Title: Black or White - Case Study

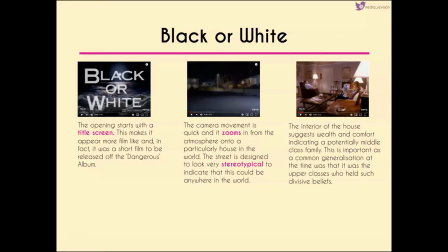Okay then guys so we're going to break down the Michael Jackson black or white video. I know that for some of you this is not going to apply so for those of you who are starting in year 10 or who are taking your exams in 2021 then this is not going to apply to you guys okay but for those of you who are taking your exams in 2020
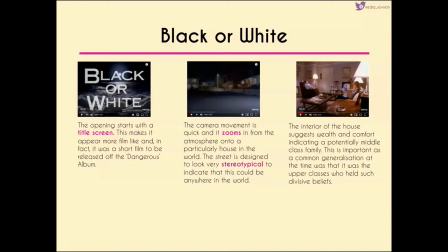this may apply to you. So we start off with our opening screen. This title screen makes it appear more like a film and in fact in terms of how it was marketed it was actually shot as a short film to be released on the Dangerous album along with other selected tracks that were made into more sort of feature film music videos.
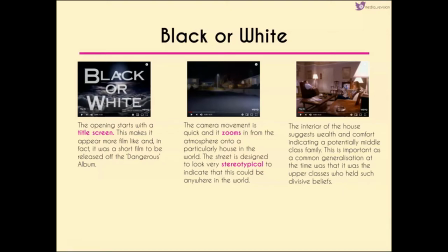Now the camera movement's very quick it zooms in from the atmosphere down into the globe down into a country down into a particular street and then zooms very quickly through the streets to find a particular house.
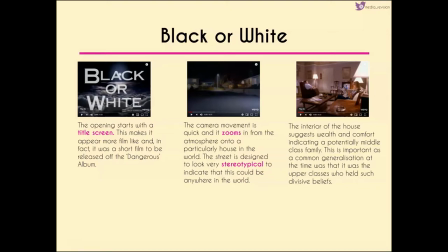Now the street is very stereotypical this obviously indicates that it could be anywhere in the world is designed to sort of make the audience feel like it could be their house. The interior of the house again is designed to represent most houses of the period but it does suggest an element of wealth and comfort so this could refer to a middle class family.
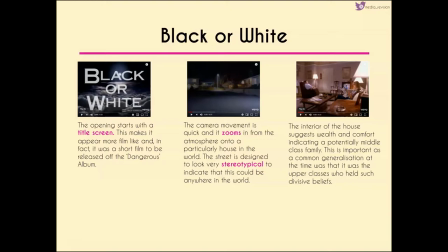It's a very common generalisation at the time because it particularly at the time it was the idea that the upper classes held sort of more divisive beliefs and obviously that's something that Jackson was aiming to sort of combat.
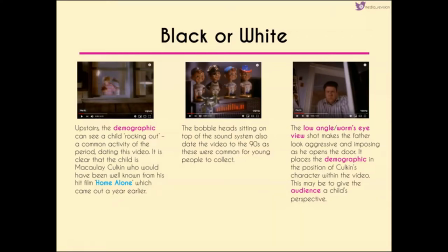Now upstairs we see a contrast from the family downstairs because we see a child sort of rocking out so it was a this is what it would be referred to in the sort of time that the video was made.
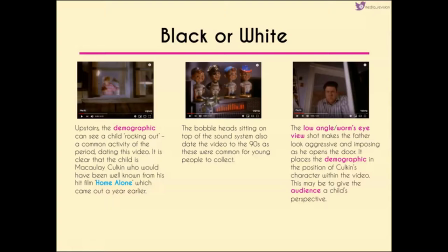We realised that the child is Macaulay Culkin so he would have been very recognisable and very well known from his film Home Alone which came out just a year earlier. Now the bobbleheads that we see sitting on top of the sound system they also date the videos to the 90s.
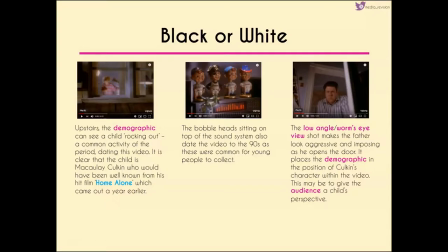These were very common for young people to collect so we're really not only dating the video but also showing things that were recognisable for young people at the time. When the father comes in we get a low angle worm's eye view shot so it makes him look more aggressive and more imposing as he opens the door.
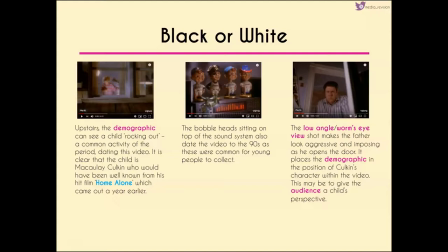It sort of acts as a point of view shot because we're in the position of Culkin's character here and so this might be designed to give a childlike perspective on the video,
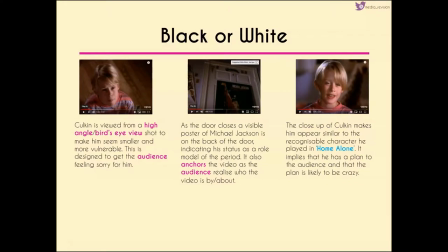which again is something that Jackson was very well known for. Now when we flick to Macaulay Culkin, he's viewed from this high angle shot, make him seem smaller and vulnerable, and it's designed to get the audience feeling sorry for him.
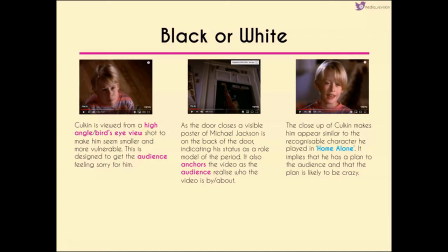We also feel sorry for him when the door closes, because we've got a visible poster of Michael Jackson on the back of the door. This not only indicates his status as a role model of the period, and I know that sounds strange for some of you guys who are aware of the controversy surrounding Jackson but he really was a sort of role model for the period and that's something that we have to remember because we need
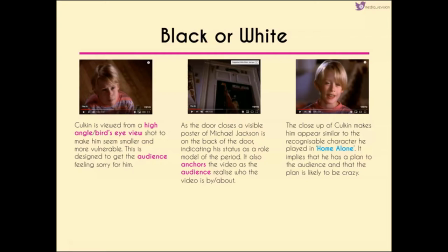to take this video in context and not sort of be clouded by the things that we believe about him today okay because we've just got to be impartial when we're writing our answers for our exams. It also anchors the video because we're aware that this is a Michael Jackson video
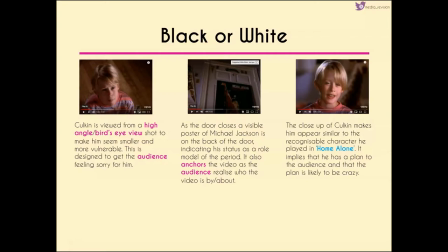and we do feel sorry for Corkin because that's one of the things that falls off the door and smashes. Now the close-up that we get of Corkin makes him seem very similar to the character in Home Alone.
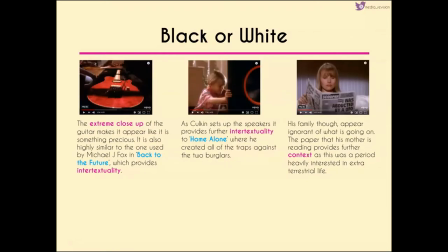It implies that he's got a plan and that it's likely to be a very crazy plan. We get an extreme close-up of the guitar as well. It makes it seem like something precious. It's also very similar to the one that Michael J. Fox had in Back to the Future so we've got another element of intertextuality here.
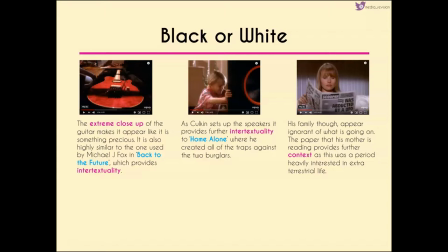Now as Corkin sets up the speakers we've got further intertextuality to home alone because it's very similar to him sort of creating the traps that he does in the film against the two burglars. His family though seem very very ignorant of what's going on. The paper that his mother is reading though gives us a little bit more context.
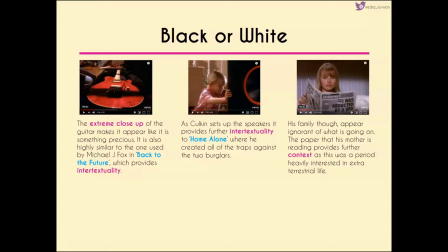The period that the video was released in was one that was very interested in extraterrestrial life so we're taking things that people are interested in in their day-to-day lives and putting them into this video.
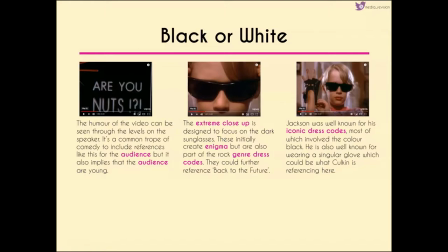The humour of the video we see through this opening scene where we have the speaker turned up to the are you nuts level it's a very common trope of comedy to include references like this for the audience it makes it sort of more slapstick humor but it also shows that the audience are
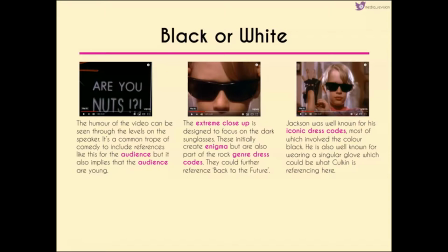probably very young because they're going to find this funnier than the older generation. Now we get another extreme close-up of Macaulay Culkin which is designed to focus on the sunglasses they initially create enigma because we can't see his eyes so it's very difficult to know whether he's giving us direct mode of a dress but it's also something that fits into this genre of rock and
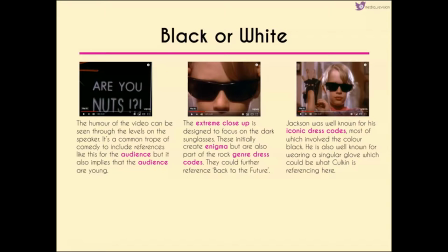it could be another reference to back the future as well. Now Michael Jackson was well known for his very iconic dress codes and one of them featured not only a singular glove but also featured a lot of black so we've got again more of a reference to Jackson here through the dress codes that Corkin is now putting on.
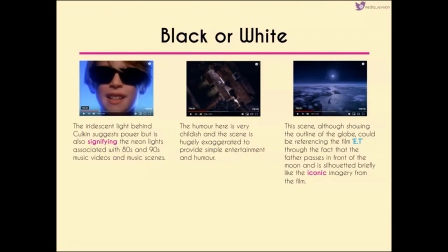The iridescent light behind Macaulay Culkin suggests power but it's also signifying sort of neon lights which were very commonly associated with 80s and 90s music videos and the humour that we saw earlier is continued when the sound sort of propels his father out of the living room.
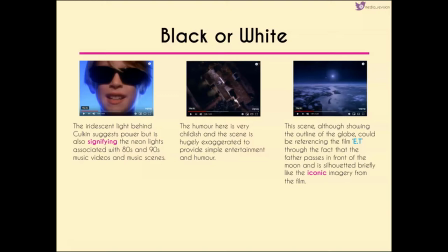Now it's a it's incredibly exaggerated and again this is a reason why perhaps it's a younger audience who are going to find this entertaining rather than an older audience because this is very sort of childish humour. Now the scene where we see the outline of the globe could be referencing the
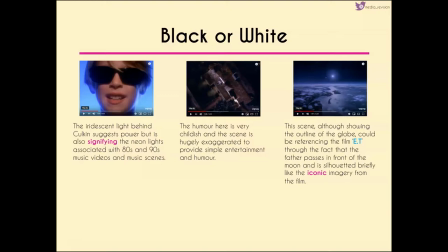film E.T. through the fact that the father passes in front of the moon and he's silhouetted very briefly, which sort of refers to the iconic imagery from that film as well.
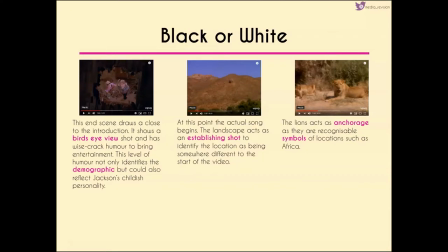And to end the opening scene, and you can see that from the timestamp on this video that we've had nearly two minutes of this opening scene, and this is the shorter version of the music video, so it's still taking quite a bit of time to to view but it's a bird's eye
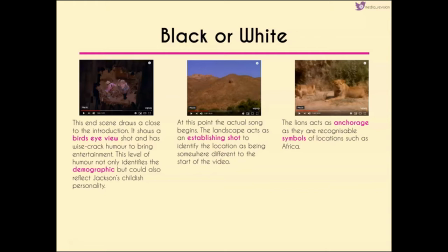view shot and this adds sort of wisecrack humor to bring more entertainment. Now the humor not only again identifies the demographic but it could reflect Jackson's childish personality as a whole.
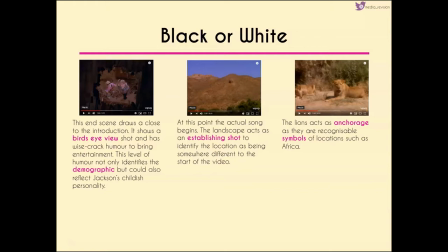Now when we flick to the different setting the music actually starts to begin so as we said it's nearly two minutes into the video before the music actually starts. The landscape that we see here acts as an establishing shot to identify the location we know that we're somewhere different compared to where we were at the
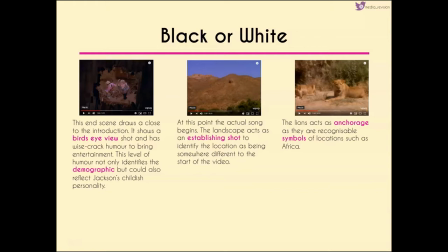start of the video and this is further anchored by the fact that we see lions who are on the right hand side of the screen here
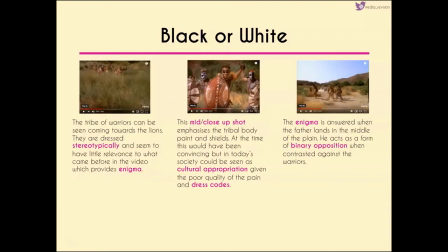they're very recognizable symbols of locations such as Africa and this is again backed up by the tribe of warriors that we can see coming towards them now the warriors are dressed very stereotypically and they seem to have little reference to what comes before we see this so they've got no reference to the
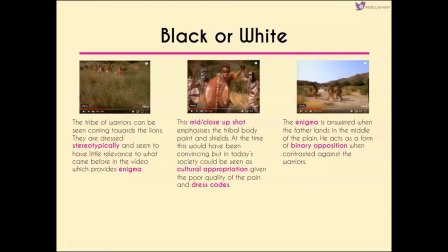scene we've seen in that sort of American street which provides enigma. Now when we get a mid to close-up shot where we see the warriors in more detail we can see the tribal paint all over their bodies and their shield.
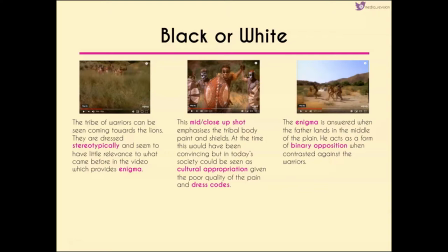Now at the time this would have been very convincing but in today's society it might not go down as well and it could be seen as cultural appropriation because of the poor quality of the dress codes and the poor quality of the paint so this might not stand up in today's society but
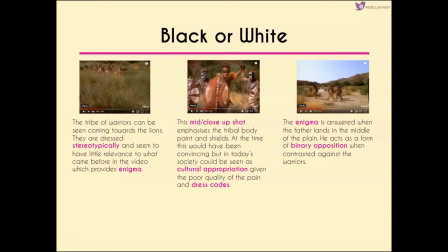again we've got to sort of separate this modern view from the contemporary view and the view at the time it was created because this is considered one of the traditional music videos for you guys to study so you've got to sort of understand how it would have been received at the time as well as how we feel about it today.
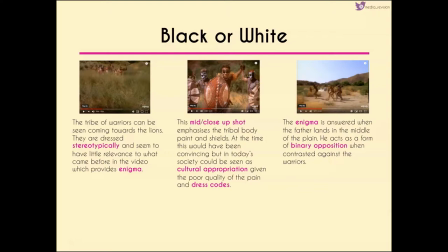Now the enigma that we've had going through this opening little bit of the song is answered when the father lands in the middle of the sort of planes he acts as a form of binary opposition because he's contrasting against the warriors who we can see in the center of the shot here
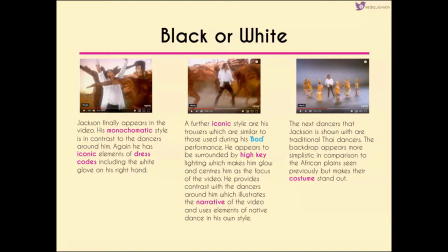and we finally get jackson appearing in the video now he stands out as well because he's dressed in a sort of monochromatic colors and that again sort of not only makes him stand out and makes him seem brighter but contrasts him to those around him he's got his iconic iconic elements of dress codes including the white glove that he's got on his right hand.